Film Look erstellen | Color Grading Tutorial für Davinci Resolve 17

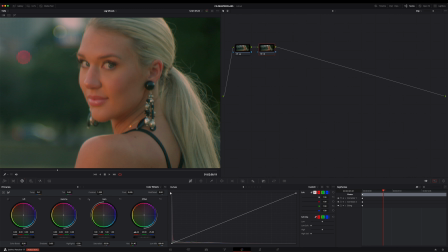243s
Jetzt nehme ich mir das Rot im Offset und ziehe mir das Rot noch einen Tick weiter hoch und das Grün etwas runter. Nur ein klitzekleines bisschen, so etwa. Jetzt ist aber etwas zu viel Rot im Rest vom Bild.
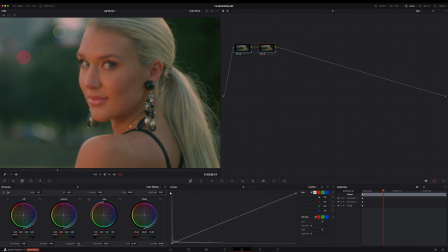259s
Guckt mal, der Himmel ist jetzt noch mehr Magenta-Farben und auch die Highlights der Hauttöne sind mir noch zu Rot-Magenta. Deshalb ziehe ich jetzt im Gain das Rot wieder etwas runter und gebe dem Grün noch einen kleinen Kick, um noch etwas gegen das Magenta zu arbeiten. Nur ein kleines bisschen.
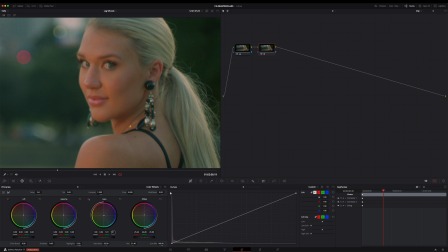280s
Und Blau ziehe ich auch noch einen Tick hoch. Das sieht schon ganz gut aus. Das Magenta im Himmel ist jetzt deutlich blauer und darum kümmern wir uns auch wie gesagt noch später um die Highlights. Jetzt ziehe ich mir noch die Sättigung etwas nach unten.
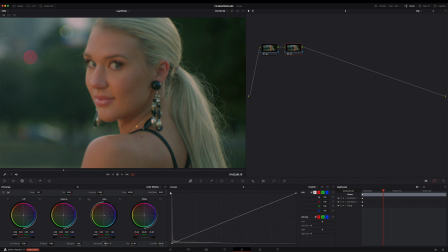295s
So um die 46, 47 sieht gut aus soweit. Schon besser. Aus und an. Die Haut sieht jetzt schon viel lebendiger und nicht mehr so gelblich-grünlich aus.
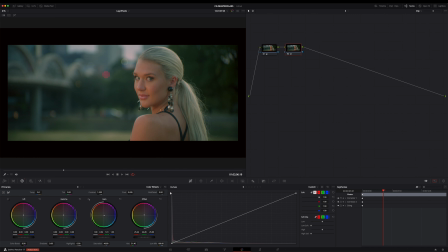309s
Ich zoome mal raus und gucke mal, wie viel besser und vor allem natürlicher das Bild insgesamt jetzt schon aussieht. Okay, ich benenne die Note mal noch in Balance Skin, also Ball Skin und lege mir nun noch eine Note an.
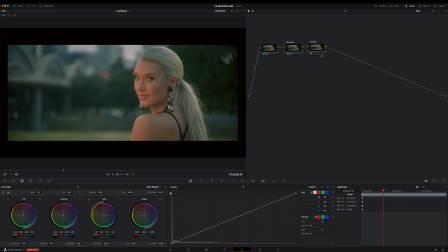326s
Ich nenne diese jetzt einfach mal Offset, denn hier möchte ich nun mit dem Offset die Blacks noch etwas mehr ausgleichen. Die sind mir noch deutlich zu grünlich, deshalb ziehe ich mir hier jetzt das gesamte Bild mehr ins Blau.
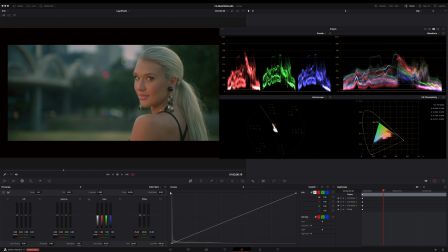340s
Das mache ich aber diesmal mit den Color Bars und ich fange mit Grün an und ich nehme deshalb das Offset, weil ich nicht nur die Blacks, sondern auch gleich das gesamte Bild, wie gesagt, noch weiter mit Farbkontrast versehen will. Das sieht schon besser aus.
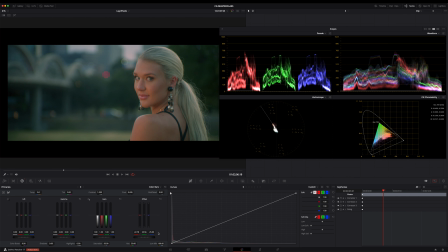357s
Jetzt Rot raus, so in etwa und jetzt ist das etwas zu Blau und deshalb noch etwas Blau raus, aber nicht zu viel. und schließlich ist das Bild ja in der blauen Stunde entstanden. Zumindest sieht das stark danach aus. Also möchte ich ja diese Kühle etwas behalten.
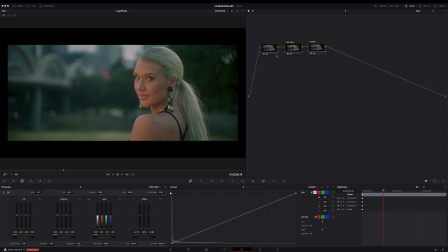376s
Und in der blauen Stunde ist das Licht ein weiches oder am weichesten. Guckt euch mal die Schatten auf diesem hübschen Mädel hier an.
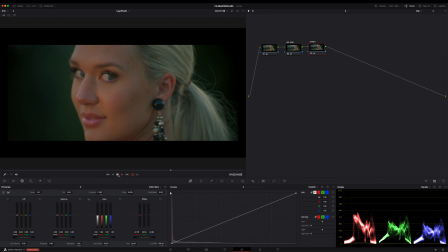383s
Schön weich und ein toller Roll-Off. Ich versuche also nur dem Gesicht oder besser dem Hauttönen diese leichte Kühle zu geben. Zu viel Wärme würde das Bild eher nach meiner Meinung zerstören oder die Stimmung zerstören.
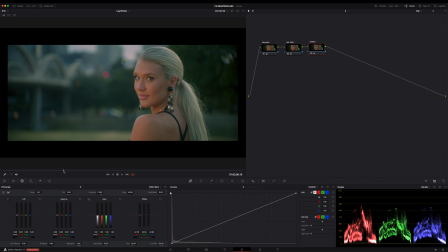396s
Aber das ist nur meine Meinung. Und wenn ich jetzt mal die Note an- und ausschalte, guckt mal, wie viel Farbkontrast wir jetzt schon haben. Und das ist auch das Geheimnis eines guten Gradings. Kontrast bringt man gerade bei einem filmischen Look vor allem mit Farbkontrast ins Bild.
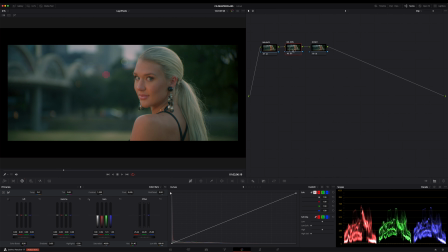412s
Nicht mit dem Kontrast leider, okay? Gefällt mir schon ganz gut bis hierhin. Okay, bis hierher habe ich nun vor allem das Image und die Skintones ausbalanciert. Das mache ich normalerweise in einer oder höchstens zwei Nodes, aber ich habe das für euch mal auf drei Nodes aufgesplittet. Da wird der Workflow etwas klarer für euch.
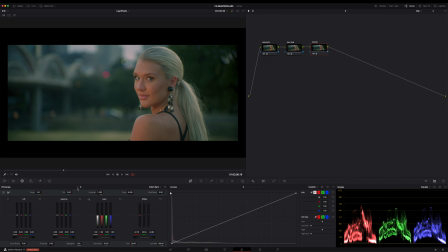430s
Hier könnte ich jetzt noch mehr verfeinern, indem ich mit Lift noch das Blau reduziere und etwas mehr Rot reinbringe, um die tiefen Schwarztöne noch mehr auszubalancieren und wirklich ein reines Schwarz zu erhalten. Aber ich lasse das mal so, weil ich dieses Blau in den Tiefen noch behalten möchte.
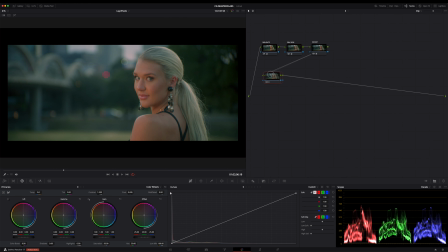448s
Ihr seht auch gleich warum. Okay, jetzt lege ich mir noch eine Note an und mit Option und P oder Alt und P auf Windows gleich noch ein Parallel Note dazu und die oberste Note benenne ich mal Look und die Note darunter ist für die Highlights.
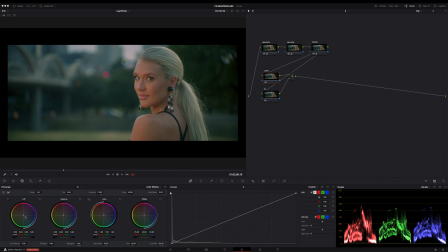464s
In der oberen Note ziehe ich mir erstmal Lift deutlich mehr Richtung Teal, also mehr ins Blaue, denn Grün haben wir noch reichlich in den Tiefen, so in etwa. Und mit Gamma kompensiere ich das nun wieder etwas, indem ich ganz einfach das Gamma in die entgegensetzte Richtung ziehe.
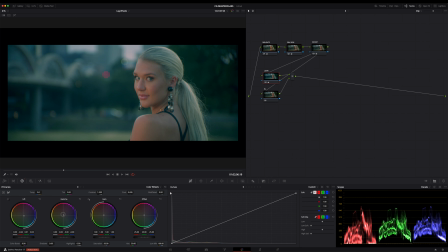480s
Das nennt man Push and Pull oder auch Bouncing und beim Color Grading geht es fast immer darum, dass wenn man eine Änderung macht, diese meist an einer anderen Stelle etwas zu kompensieren ist. Also das muss man dann kompensieren.
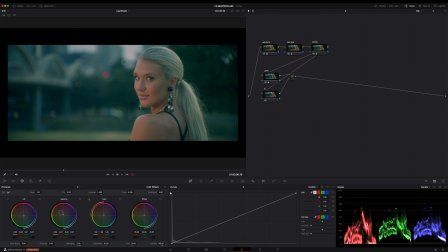493s
Das ist eines der Grundprinzipien beim Color Grading. Also bitte merken, zieht ihr irgendetwas irgendwo heraus, dann solltet ihr in den meisten Fällen auch wieder an einer anderen Stelle wieder etwas mehr davon reinbringen ins Bild. Und genau das sorgt dann dafür, dass das Image nicht grundsätzlich zu grünlich oder zu gelblich aussieht zum Beispiel.
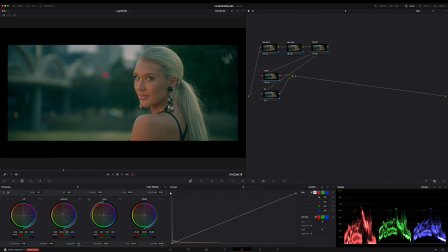511s
Ihr zieht dann also das Bild etwas auseinander, versteht ja das, was ich meine. Und genau damit erzeugt ihr viel bessere Farbkontraste, ohne dass ihr irgendwelche Color Warp oder Kurven oder Qualifier nutzen müsst. Versucht wirklich lieber erst einmal die Basics Tools hier zu nutzen und das sind vor allem die Primaries hier.
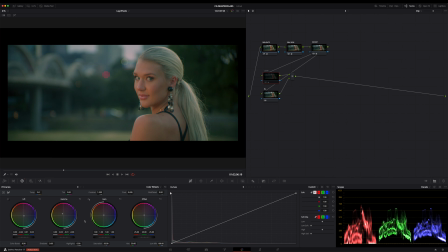529s
Okay, das sieht doch schon ganz gut aus. Vorher, nachher. Ich habe also hier jetzt vor allem die Shadows deutlich mehr ins Stil gezogen und mit dem Gamma die Hauttöne bzw. die Mitten geschützt oder eben wieder zurückgeholt,
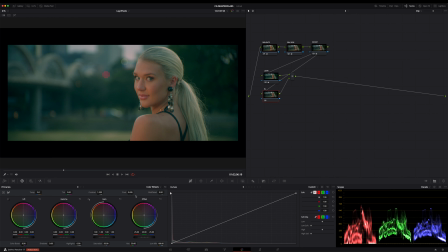541s
wenn ihr so wollt. Und das war es auch schon für diese Note. Mehr mache ich hier nicht. In der Nut darunter balanciere ich nun die Highlights ein bisschen mehr aus und dazu nutze ich logischerweise Gain. Ich hole mir hier jetzt zuerst das Rot etwas runter, ziehe mir dann das Blau deutlich nach oben und gleiche noch etwas mit Grün aus.
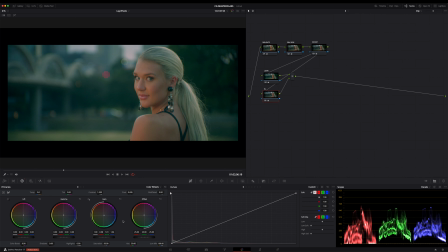562s
Wobei, das gefällt mir nicht. Da wird die Haut gleich wieder leicht grünlich und auch die Haare. Seht ihr das? Ich setze das Grün mal wieder zurück. Besser. Mir kommt es jetzt nicht auf ein perfektes Weiß in den Highlights an, sondern vielmehr auf die Hauttöne.
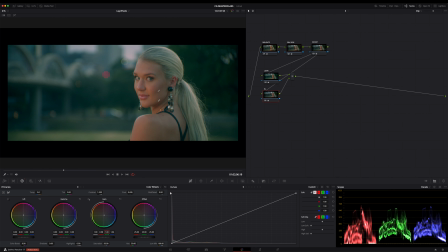578s
Die Highlights sollten grundsätzlich so sauber wie möglich sein, also ein neutrales Weiß bzw. helles Grau haben. Aber ich lasse das jetzt mal so zugunsten der Hauttöne. Das ist wirklich nur sehr marginal. Obwohl, ach kommt, wenn ich schon von sauberen Highlights rede, dann mache ich das jetzt auch mal.
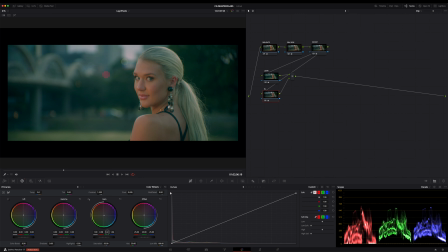594s
Also Grün ein Tick hoch. Oder wartet. Da ich mit dem Gain meiner Hauttöne zu sehr beeinflusse, nehme ich dazu ausnahmsweise mal die Lock Wheels und ziehe mir hier das Grün in den Highlights auf ca. sowas hier. Ja, das passt soweit.
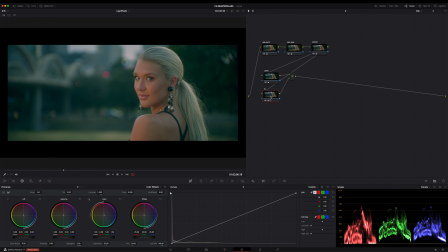611s
Okay, jetzt lege ich mir mit Option und Pay noch zwei Parallel Notes dazu an, sodass ich jetzt einen Parallel Notes Deck von vier Parallel Notes habe. Und die vorderste nenne ich jetzt Color Adjustments.
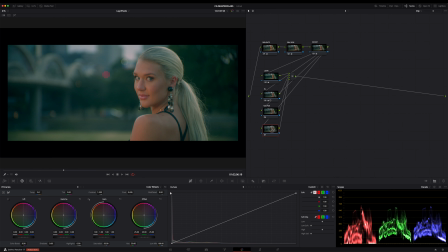624s
Hier mache ich noch ein paar Farbanpassungen und die unterste Note nenne ich Set, also Saturation oder Sättigungsadjustments. Und hier balancieren wir noch die Sättigung etwas mehr aus. Das mache ich übrigens sehr oft, nur dass ich dafür noch ein paar andere Techniken verwende, die hier jetzt aber absolut den Rahmen sprengen würden.
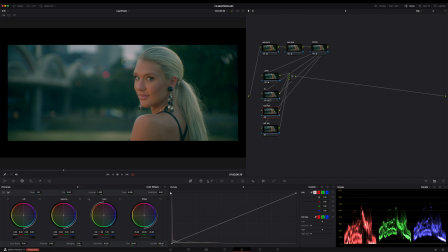642s
Die Kurven sind dafür aber super geeignet, weil wir hier wirklich nur kleine Änderungen machen. Große Änderungen bzw. Anpassungen solltet ihr aber sowieso grundsätzlich vermeiden. Immer vorsichtig kleine Änderungen machen und vor allem auch immer wieder das Image kontrollieren, also vorher und nachher.
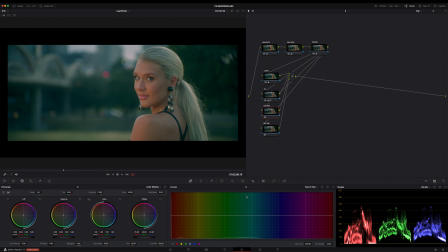658s
Auch ein wichtiger Tipp, gönnt euren Augen immer mal eine Pause. Eure Augen gewöhnen sich viel zu schnell an die Umgebung und wenn ihr stundenlang am Monitor sitzt und denkt, yeah, das sieht aber toll aus und dann geht ihr Kaffee trinken, joggen oder was weiß ich und ihr kommt zurück und schaut euch euer Resultat an,
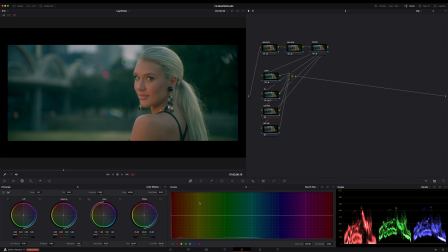674s
dann werdet ihr schnell feststellen, dass es auf einmal ganz anders aussieht und komischerweise gar nicht mehr so toll. Und das könnt ihr sehr gut vermeiden, indem ihr euch zwischendurch immer mal 10 Minuten Pause für die Augen gönnt. Aber bitte nicht dann dafür auf ein Handy schauen oder auf ein anderes Display, sondern lieber mal aus dem Fenster gucken oder mal rausgehen.
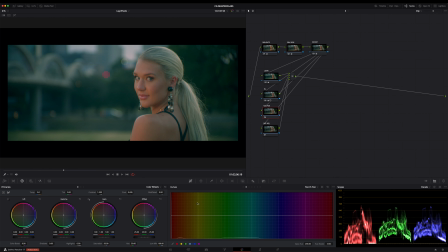693s
Es ist wirklich wichtig, dass eure Augen sich zwischendurch immer mal wieder an natürliche Farben und Lichtverhältnisse gewöhnen. Und dann geht ihr zurück in den Monitor und macht weiter. Glaubt mir, das ist der am meisten unterschätzte Rat. Probiert es mal aus. So, in der Color Adjustments Note gehe ich nun zur U vs U Curve
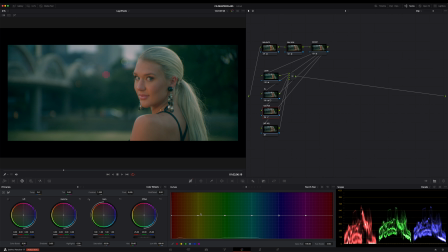712s
und hier ziehe ich mir ganz einfach erst einmal hier unten für alle Farben die entsprechenden Kontrollpunkte rein. Und jetzt ziehe ich mir hier den roten Kontrollpunkt etwas mehr zum Orange hin und ziehe mir dann den Orangenpunkt etwas mehr zum Grün rüber,
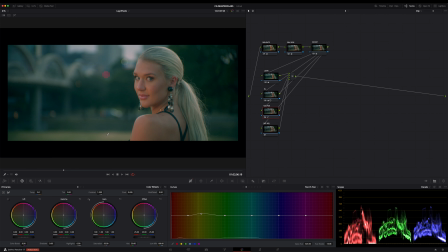728s
nur einen Ticken und hebe ihn dabei etwas an, denn ich möchte nun vor allem aus dem weniger gesättigten Grünton das Grün herausziehen. Und gleichzeitig das Grün, also das mehr gesättigte Grün, mehr in Stil ziehen, also mehr in Richtung Syren.